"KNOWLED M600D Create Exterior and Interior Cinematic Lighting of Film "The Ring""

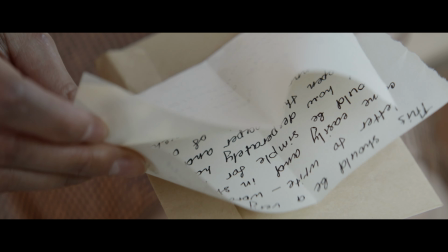1:03 Dear Philip, this evening was wonderful. Thank you for letting me feel happy and young again.
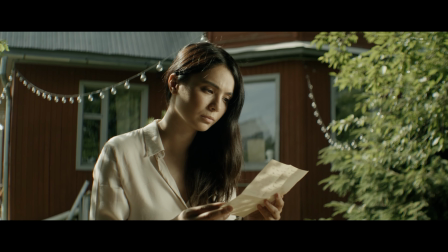1:10 I still want to remind you that if this adventure with letter chatting is boring for you, just use this number for calling me.
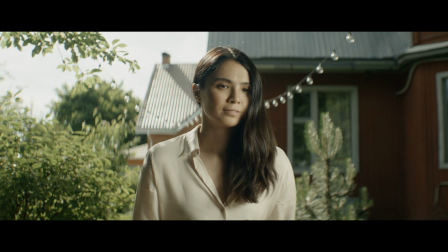1:18 Gently hug you, your Elizabeth.
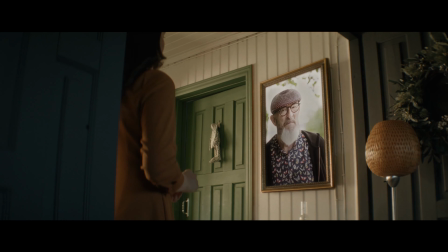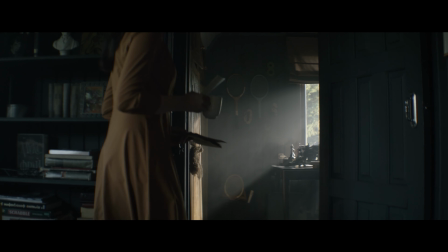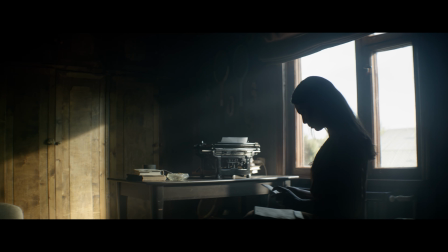1:32 Dear Elizabeth, my hands helped to express the most sincere feelings to you. I just didn't touch my typewriter, although I spent most part of my life working with it.
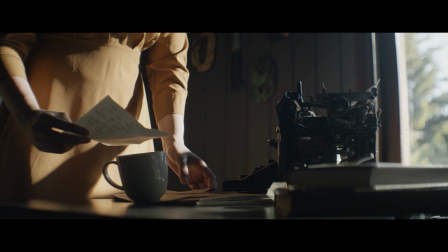1:43 I hope that you are free this Thursday, since I'm going to make a surprise for you.
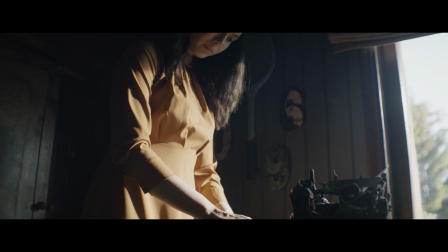1:49 I really hope that the state of my health won't let me down, and I will dare do what I have been waiting for a long time.
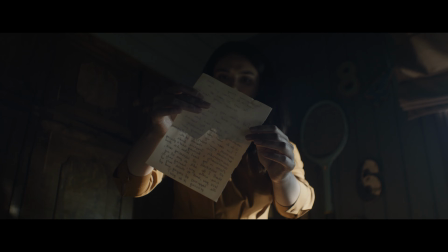2:00 I am infinitely happy that we have found each other. Look forward to the meeting with you.
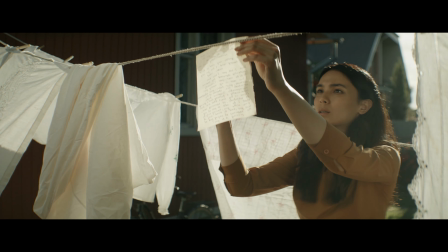2:05 Your Philip.
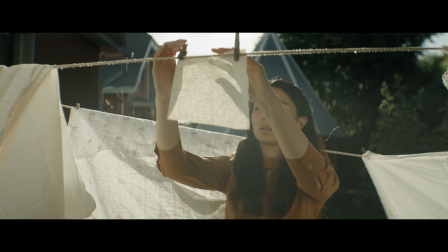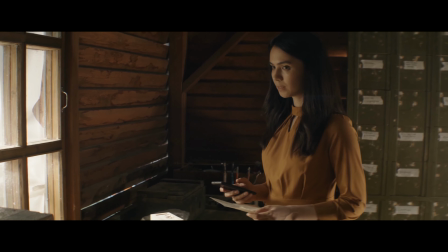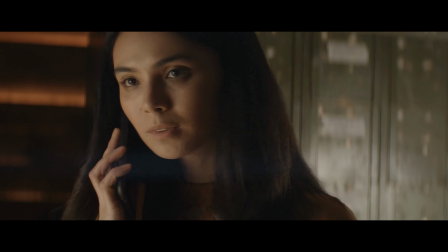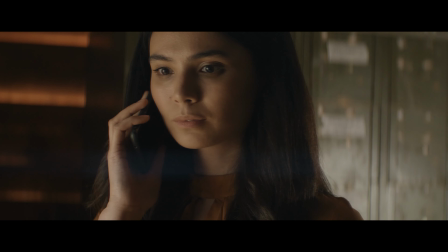2:36 Hello?
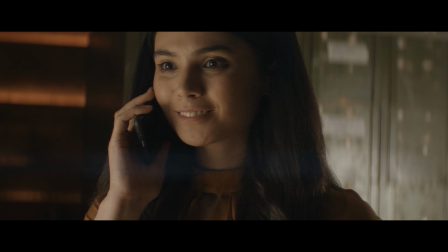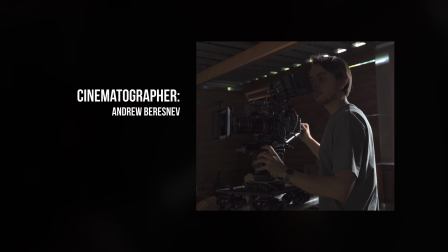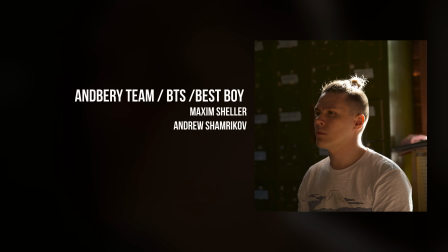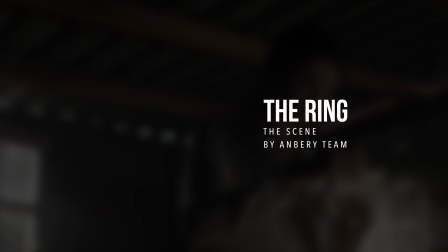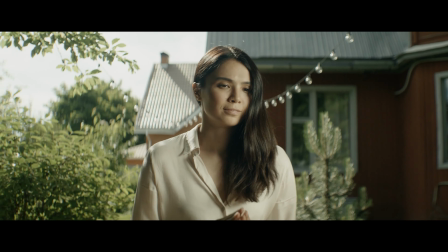2:57 I found a cozy and cinematic location and thought, I must make an art project here, and I made it.
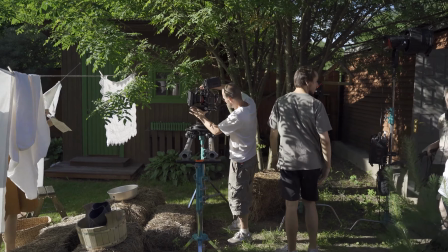3:03 The type of this location is my passion. Because this place has the power to look awesome inside the frame.
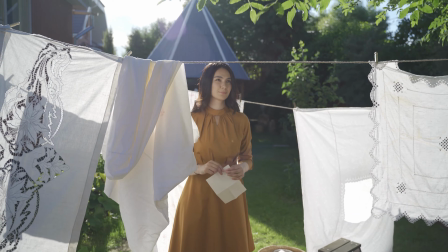3:10 I don't have to make additional efforts to add the props in this place,
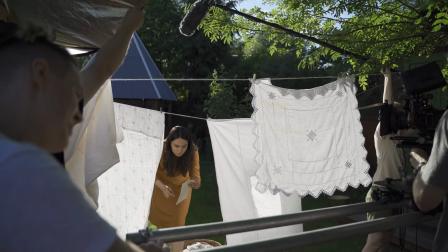3:14 which helped me focus on the lighting, work with composition and other things.
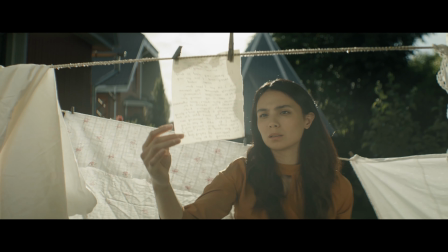3:19 Let's look at how we made the ring project.
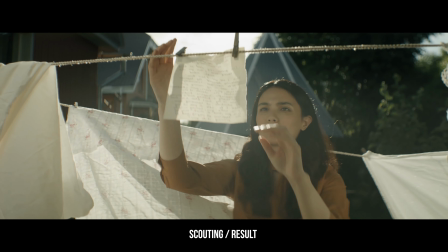3:26 Before filming, I have done a scouting, where I have taken a few pictures of all the interesting points for shooting.
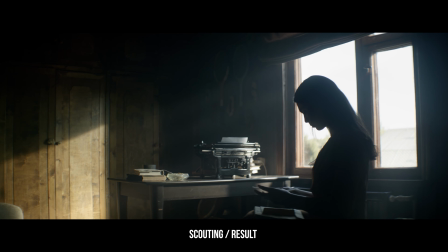3:34 As a result, I had about enough potential places for the story.
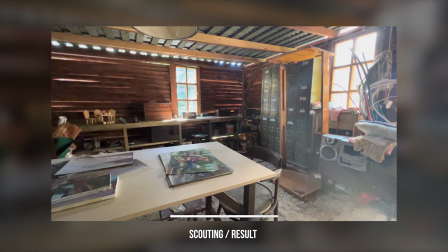3:38 About the story, since this project is art, my wife and I made a story after researching interesting place.
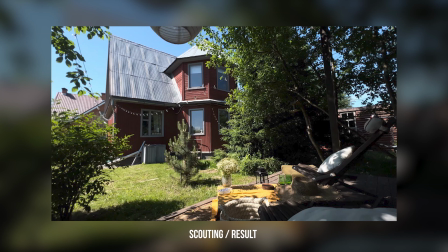3:45 Due to its quite simple way of making film, priority based on the visual part against deep and complicated plot.
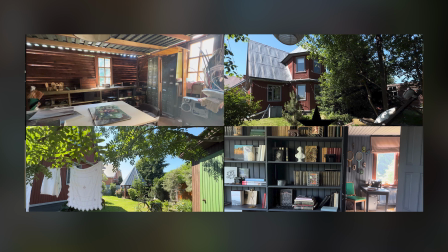3:54 Having pictures and the script, we collected a few suitable colors for the visual concept of the video. I have chosen the color of mustard,
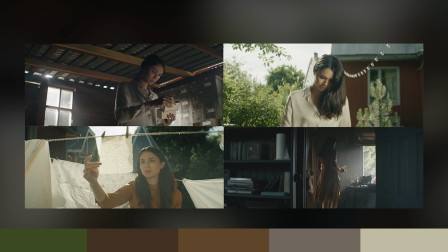4:03 white tones for the clothes because this looks harmonious with the wooden walls and brown house in the background.
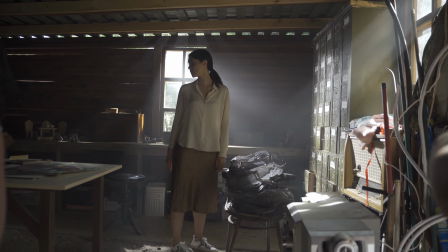4:10 My wife advised me not to use dark tones on the clothes of the actors
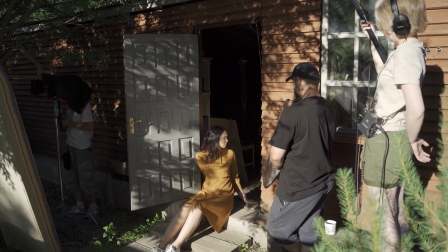4:15 because the main character has quite a contrasting appearance with dark hair and eyes.
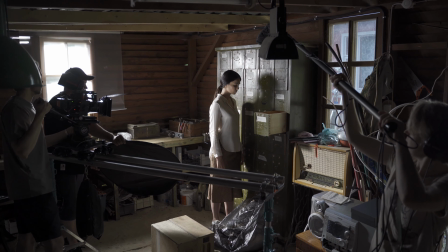4:20 With black clothes, her look will be dull and too dark. So, I used Red Komodo and Loma anamorphic lenses.
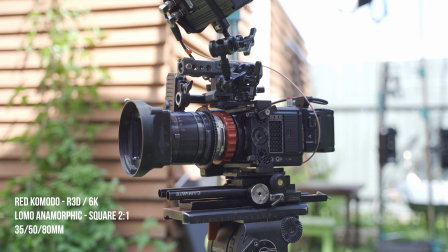4:28 It was 35, 50 and 80 millimeters. The decrease of coefficient of this lens is 2x1.
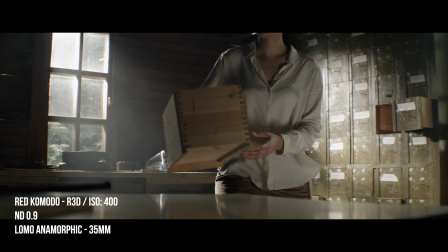4:36 And using 35 millimeters, I can cover quite a large view in the frame.
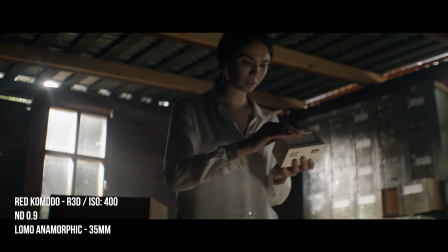4:40 Also, it has expressive all bokeh,
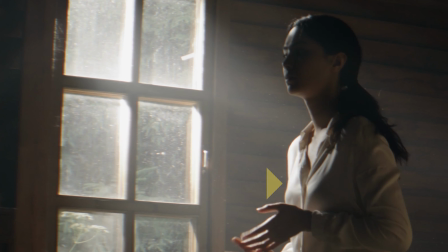4:43 warm tone and little color distortion on objects' contours, which looks like a halation of film.
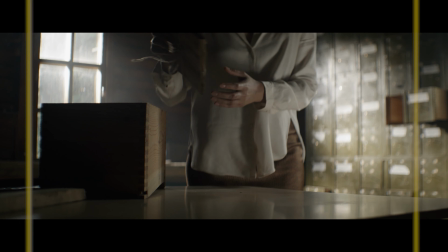4:50 And one more thing. Loma has breathing during focusing.
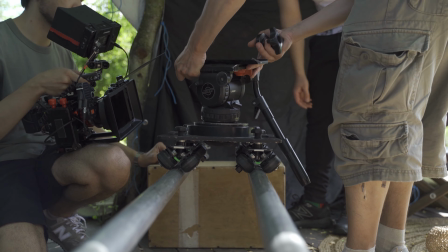4:55 For camera movement, as before, for the art projects, I used an Adobe slider with heavy and smooth head.
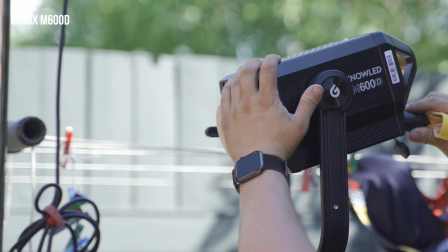5:02 So, the main tool here is a powerful light system from Godox. This is M600D model, which has a huge power of lighting.
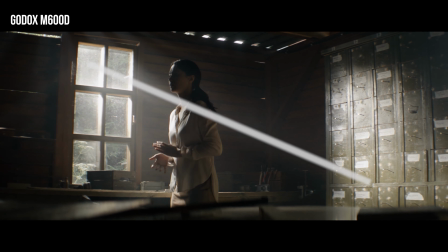5:10 You can see this light power in the scene, even if natural light is here.
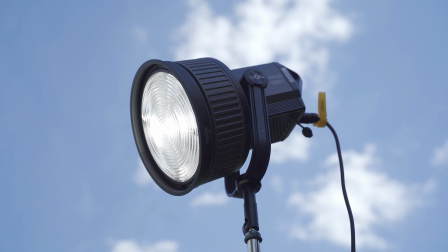5:15 Using the abilities of this light source, I can mix it with ambient light and create areas with highlights and beams of lights.
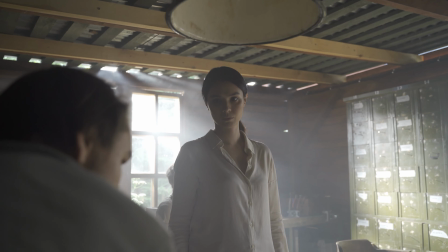5:23 At the same time, working both with natural and additional light,
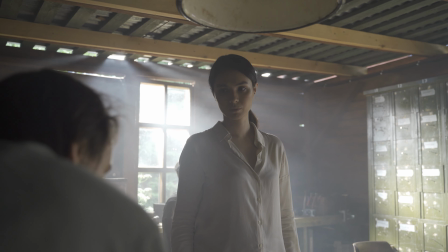5:27 I have to have an LED source of not less than 500 watts of power,
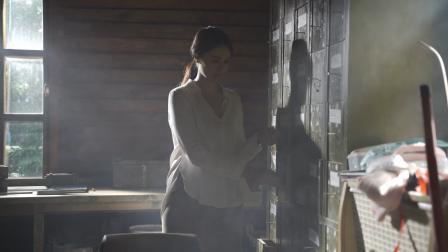5:33 because any light source with less power can complicate it with the power of natural daylight,
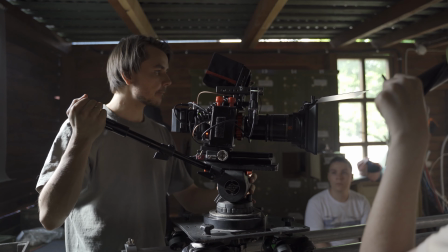5:39 even on the cloudy day. Let's look at how we lit this scene.
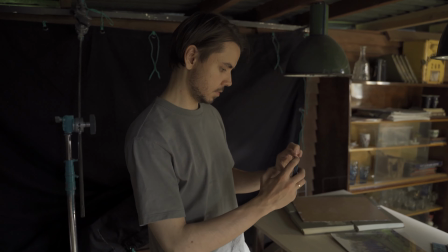5:43 The beginning of filming this scene started from a long shot, and then we worked with close-up shots.
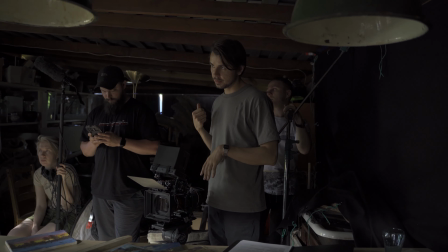5:50 Consequently, the main light scheme was built on a long shot.
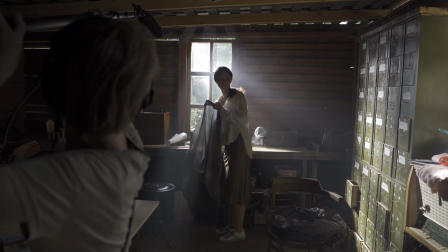5:54 It was the middle of the day, and we had a lot of natural soft light from the window. The sun looked to the other side, not to the scene side. All those beams of light from Godox M600D, which we used with Fresnel lens, for hard and focused light.
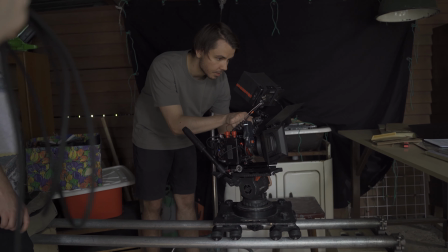6:11 For deep shadows, we put negative field behind the camera side to the left. It saves expressive contrast between shadows and lights.
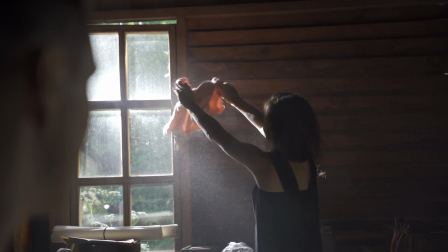6:19 Since this place is old and for a long time nobody lived here, we did some haze which had to look like dust.
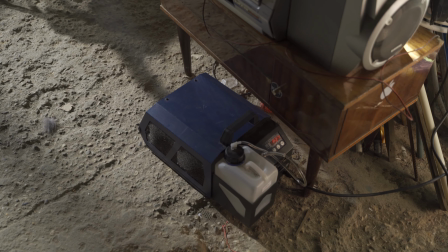6:26 Haze machine helped us with this task. For background light and backlight, we used two light sources of M600D.
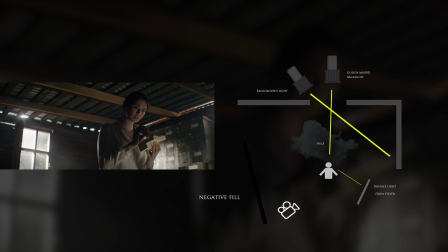6:34 The right side light is bounced from the backlight of M600D light flow.
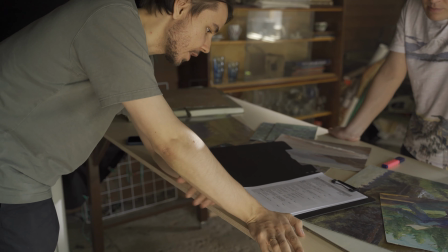6:40 If I wanted to make this scene with cheap wave, I would use several mirrors to reflect the sun and make the same light scheme.
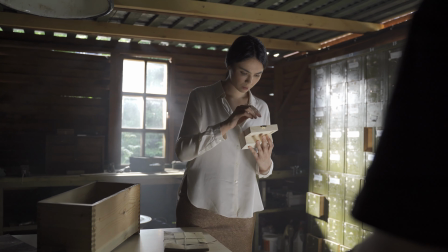6:47 But we had cloudy weather, and this scene took quite a long time this way.
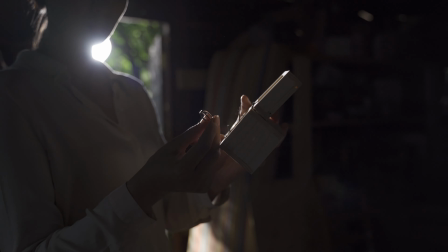6:51 We had the risk to lose sunlight at any time.
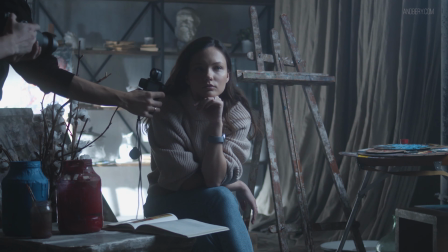6:54 If you still don't know about my secret techniques of making cinematic light schemes and working with color props design of the scene,
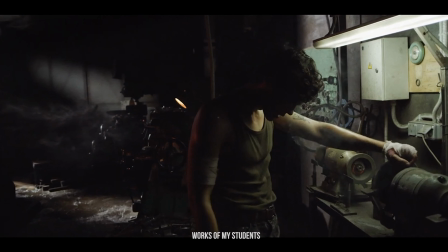7:03 you can learn it in my online course,
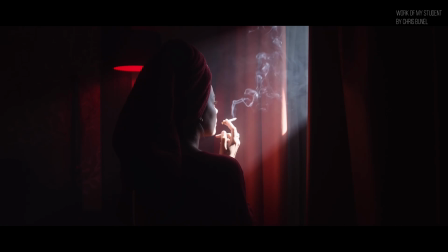7:05 where you will master an algorithm of creating cool art scenes by means of set design and cinematic lighting.
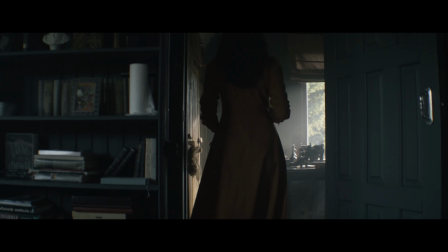7:12 When we were filming this scene, it was in the end of sunset. You can notice cold temperature in the left part of the frame.
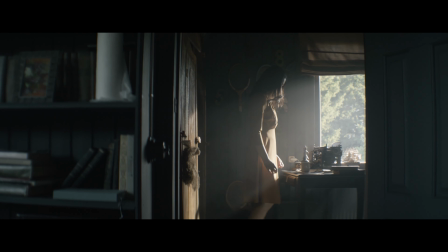7:20 This is window light. Sunset here is almost gone. And for lighting, we use Godox M600D with the Fresnel lens.
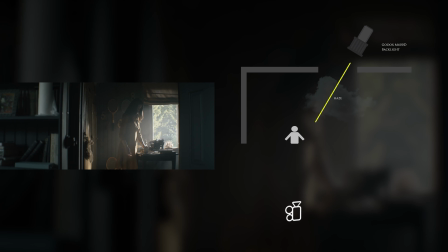7:28 This backlight scheme works only with one light source. For beams of light, we use the haze.
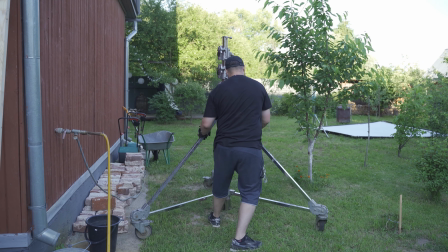7:33 Since this place was on the second floor, we used heavy stands for Godox light,
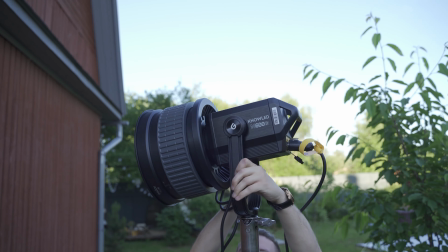7:39 because we needed to achieve not straight light, but the light falling at the angle.
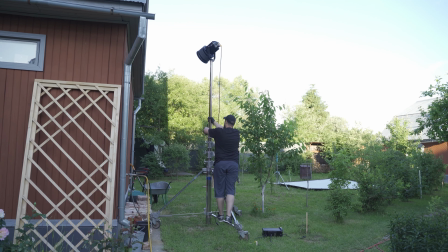7:44 For this, we should use heavy and high stands.
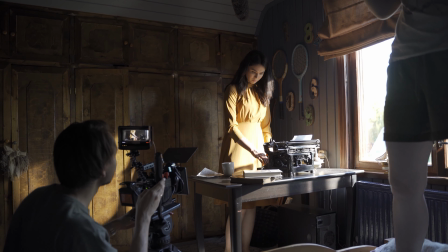7:47 I love to use powerful light, because this helps me to make different ways of light schemes in the scene, using not many sources.
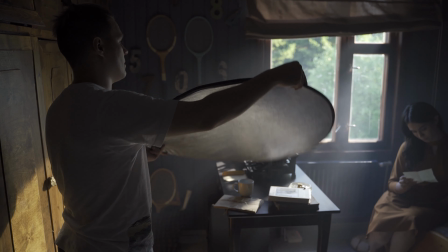7:54 Here, we just switch an angle of shooting and put the actors from the light flow into the shadow side.
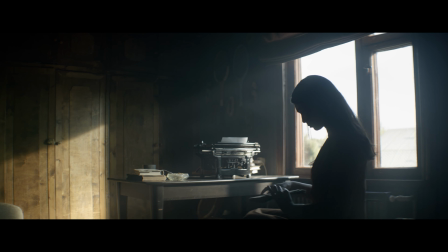8:00 We got a silhouette, saving the same direction of light. The haze still helps me to show the window area brighter, showing beams by means of Godox and separating background from the foreground with the actress.
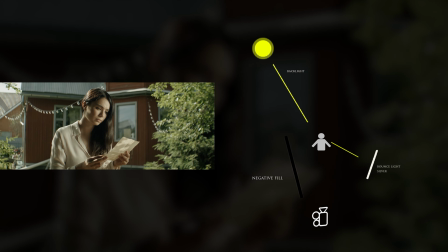8:13 Working in the exterior, oftentimes I work with the sun as a powerful and free light source, but there are nuances.
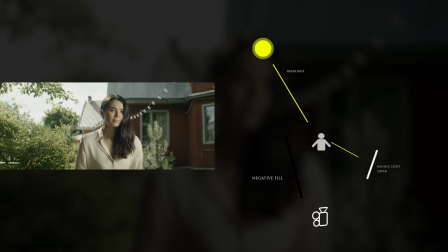8:20 This is quite an uncontrollable way.
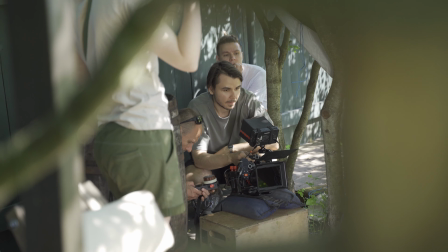8:23 When the weather is cloudy or rainy, if I see that the sky is clean, I'm sure that I can use the sun for filming,
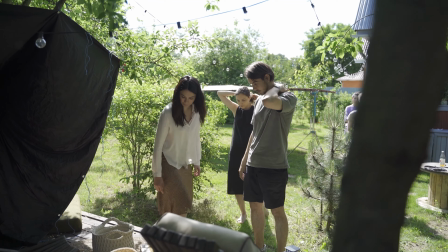8:30 because I will have the same exposure on all the shots outside.
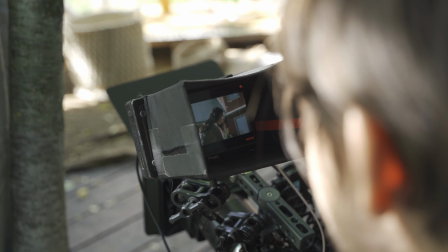8:35 Working with cloudy weather, I had the risk of getting the shots with different brightness and different light hardness from frame to frame.
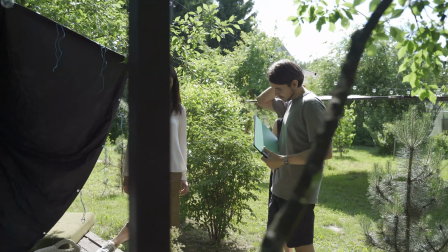8:43 It's quite risky and a long way of shooting. We were lucky in the sky in this moment, it was clean.
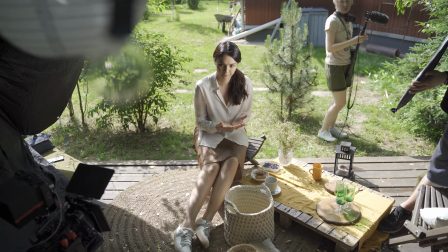8:48 We used sunlight as a backlight and silver for bounce sidelight for the actress.
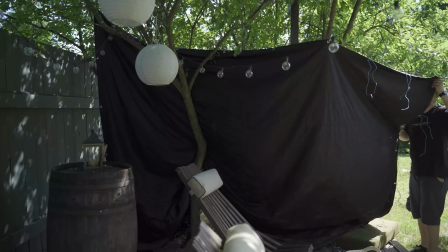8:54 And for the shadows, we used negative fill. It was ultra bounce cloth with black side gripped on the trees. So, hug you, bye.